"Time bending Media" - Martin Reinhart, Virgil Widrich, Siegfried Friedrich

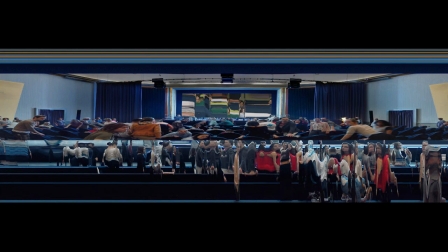1977s
Und was wir ja auch noch gemacht haben, wir zeigen ja in diesem Kino einen TX-transformierten Film auf der Leinwand. Den haben wir später eingesetzt in der Postproduktion. Und es ist ja so, wenn man etwas TX-Transformiertes wieder TX-Transformiert, dann ist es wieder normal. Das heißt, unser Film beginnt damit, dass in einem normalen Kino die Leinwand aufgeht, auf der Leinwand läuft ein TX-Transformierter Film und dann kippt das Ganze langsam um. Die Realität wird TX-Transformiert und der Film auf der Leinwand zeigt das, was wir vorher gesehen haben, nämlich das Publikum im Kino. Und dieser Effekt funktioniert auch tatsächlich sehr gut. Und ich möchte euch kurz zeigen, ich habe ein Pfeil vorbereitet, wo ich diese Vergleichsmaterialien gemacht habe. Das muss ich nur kurz suchen, weil da sieht man sehr schön, welche Art von Bewegung was bewirkt. Und das erklärt auch ein bisschen diese Bewegungen und warum das so einen Unterschied macht, ob man schwenkt oder ob man gerade bleibt.
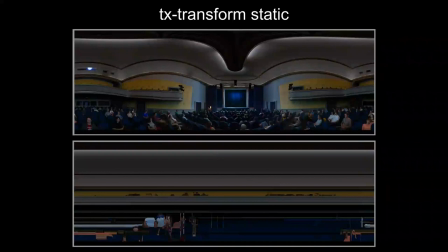2039s
Also wir haben hier, jetzt natürlich verkleinert, sonst könnte man es nie abspielen, unsere Aufnahmen. Und jetzt haben wir zuerst einmal den Klassiker, die Kamera steht, die ist immer gestanden, in dem Fall steht sie. Und wir haben diese weiße Linie, die da langsam durchgeht, die braucht fünf Minuten, bis sie insgesamt durch ist.
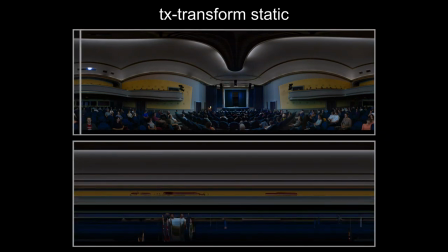2058s
Und die ist sozusagen unser Messer. Und wir sehen jetzt genau, was da passiert. Zum Beispiel, wenn dieses Messer, also an dieser Stelle schneiden wir unsere Papierblätter durch. Wenn dieses Messer zum Beispiel den Projektor erwischt, dann haben wir hier überall eine weiße Linie.
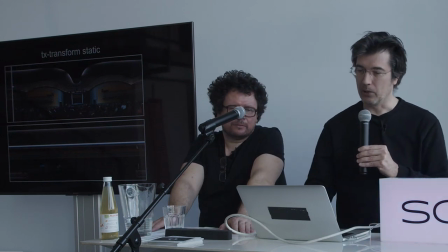2076s
Das liegt daran, dass auf allen Bildern an dieser Stelle auch der helle Projektor ist. Und wenn wir das weitergehen, dann sehen wir zum Beispiel, dass hier der Balkon zu sehen ist.
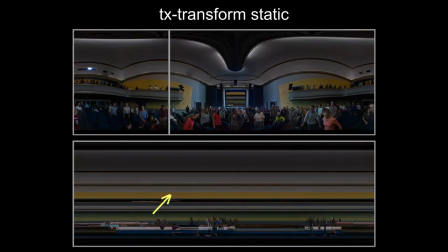2085s
Also hier haben wir den gelben Strich von der Fläche über dem Balkon und hier den Balkon. Sobald wir hier diese Scheinwerfer treffen, haben wir auch diese Scheinwerfer hier, die schwarzen Linien.
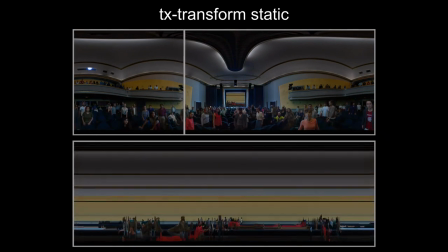2095s
Und wenn der Balkon aus ist, dann wird alles gelb. Und wenn wir jetzt den Film erwischen, dann passiert etwas Lustiges.
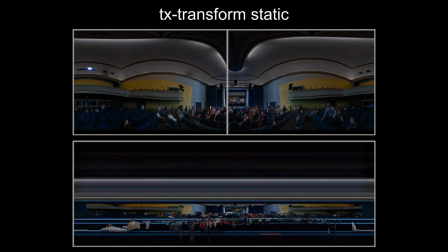2102s
Der Film ist plötzlich so breit, fast wie das ganze Bild, und zeigt genau wieder den Kinosaal. Obwohl der vorher nur so schmal war. Und das ist jetzt interessant. Also er wird rücktransformiert wieder zum Originalmaterial.
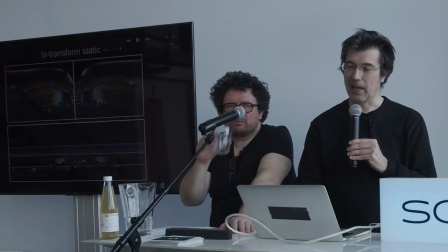2115s
Aber warum hat er diese Breite? Das liegt daran, wir haben ja gesagt, das ist fünf Minuten breit.
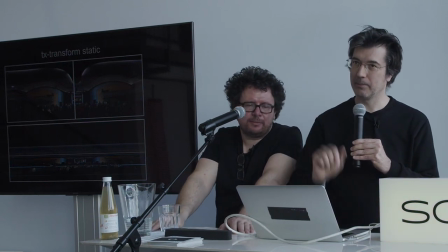2120s
Dieser Film ist ja auch die ganze Zeit zu sehen in der Mitte. Also in der Mitte ist immer dieser Film zu sehen.
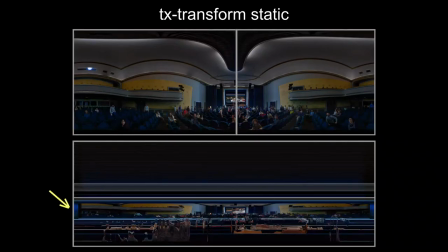2125s
Nur haben wir am Anfang die Vorhänge ein paar Sekunden zu, sieht man hier blau. Und auf der anderen Seite haben wir sie auch blau, falls man es sieht von hinten, weil sie wieder zugehen.
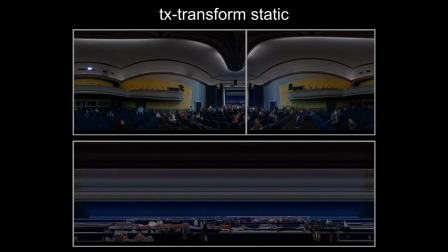2134s
Und sobald wir die Leinwand nicht mehr berühren, zack, ist der Film verschwunden. Und diesen Effekt haben wir auch eingebaut.
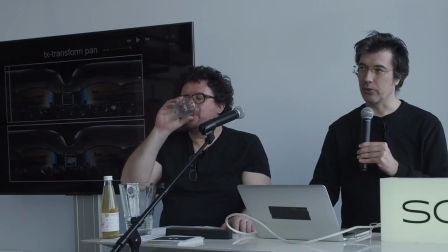2141s
So, das ist das Statik. Das zweite ist, wenn wir jetzt den perfekten Schwenk in der Postproduktion machen, wir schwenken also um ein Pixel pro Kader,
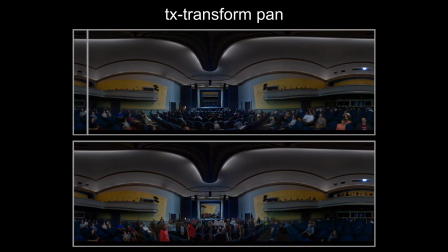2151s
dann passiert das interessante Phänomen, dass unser ganzes Kino völlig normal aussieht, nur die Leute im Vergleich dazu verschwimmen, weil die haben sich auch bewegt, die sind ja herumgegangen und waren zu schnell oder zu langsam, je nachdem, was sie gemacht haben.
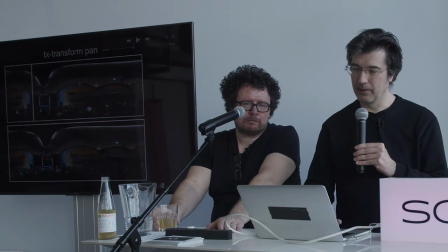2164s
Hier ist es so, wenn wir die Leinwand treffen, dann ist der Film auch normal,
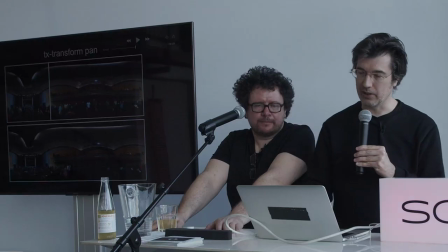2171s
aber eben nur in dem Loch der Leinwand zu sehen. Also er wird zwar entzerrt, aber er bleibt klein, weil sich daran nichts ändert. Und dann haben wir uns gedacht, okay, das sind die beiden optimalen Zustände.
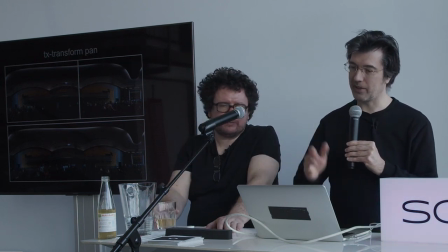2185s
Entweder bewegt sich die Kamera gar nicht, dann verschmiert sich der ganze Hintergrund oder sie bewegt sich perfekt, dann verschmiert sich der Hintergrund nicht, sondern nur die Leute.
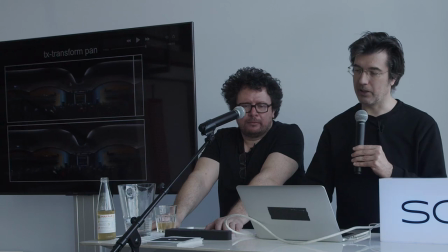2195s
Jetzt gibt es natürlich auch noch eine Zwischenform, nämlich wir haben es den Warp genannt.
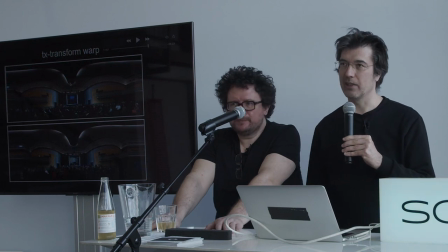2199s
Der Warp heißt, dass wir am Anfang stehen und dann langsam in den perfekten Schwenk übergehen.
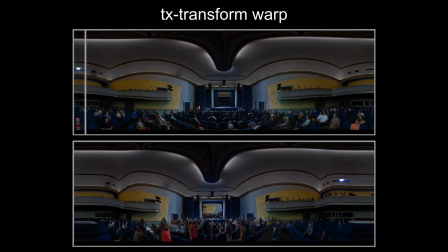2206s
Und dann passiert das da, was wir unten sehen, dass links und rechts das Bild völlig verschwimmt und dann mit einer Beule langsam normal wird.
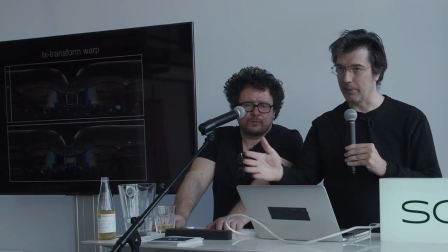2215s
Die Beule ist genau unsere Tempozunahme bis zur perfekten Geschwindigkeit.
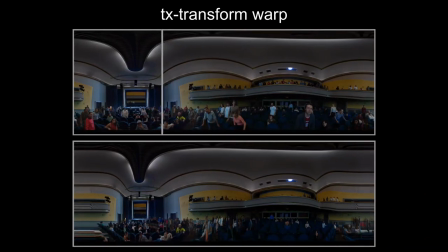2220s
Und das Ganze dreht sich.